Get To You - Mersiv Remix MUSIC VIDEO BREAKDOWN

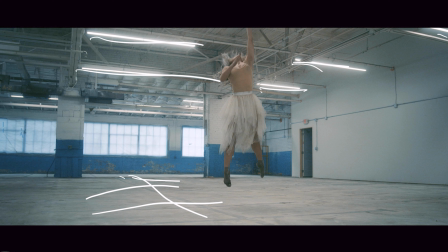(16:17)
So shout out to whoever designed this warehouse. You chose the right lighting. That being said, we didn't light this scene at all and just relied on the practical lighting that was available to us because it was so bright, and it was cool to be able to shoot into these as well for these low angle shots.
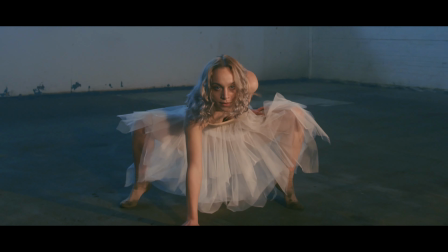(16:38)
Here's another cool shot. This is probably one of my favorite frames of this project.
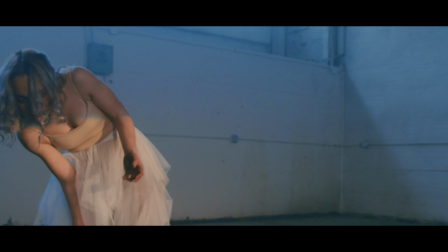(16:44)
Just the overall contrast, and I think her just powerful stance in this particular scene of this dance is really cool.
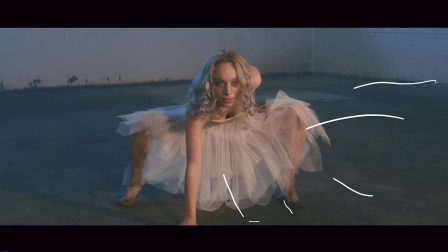(16:53)
Again, this is the Licos shining in on her, give her that nice even lighting, that color balanced skin, just on her front side. And then we have this big open window right here shining in,
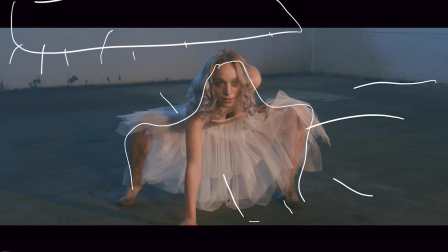(17:13)
just giving this daylight balanced light, giving a nice daylight rim coming across her backside there. Again, with the background being a little bit more cool, she separates that much harder and just pops that much harder when it's being viewed.
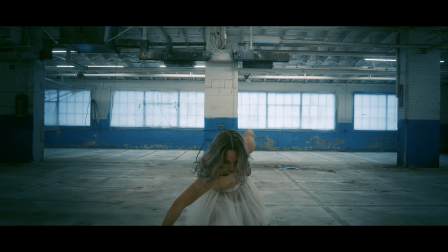(17:29)
I said the last frame was probably my favorite, but I would say that ending shot has to be up there as well.
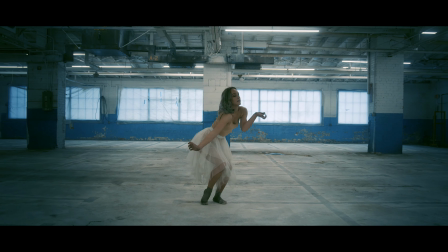(17:35)
A combination of just her movements to
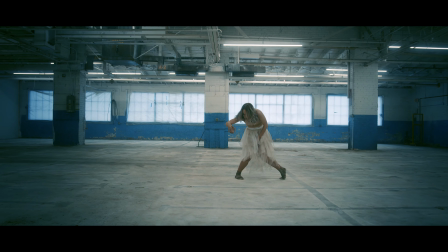(17:39)
the overall tone and feel of these last couple of shots really just hit home. This is back in that room like we were talking about before with these overhead lighting.
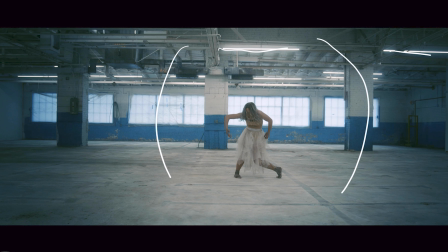(17:51)
But I did something again with the color grading of just darkening the edges here, taking the viewer's attention and just drawing it right into Dorka. I think will just really does something for this frame, because there is so much going on,
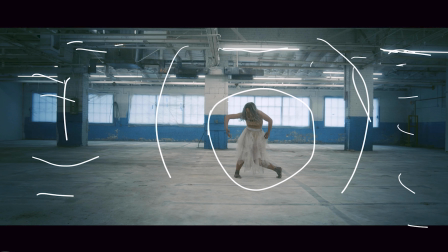(18:10)
from these pillars to the scaffolding in the ceiling here, that darkening those and kind of just honing your attention right into the center frame really just does a little bit. And that all comes down to post-processing in your color grade. Just those decisions can go a long way with what you're trying to convey in your overall production. But that's it. That's all I got for Mersiv's Get To You. I really appreciate you guys sticking around, and be sure to like and subscribe if you want to see more content. I will be doing more of these breakdowns on some of our music videos that we've done in the past, other short films, documentaries, fun little videos that we've done just for fun. So if there's a specific video you want to see me break down, leave it in the comments below. And until next time, peace.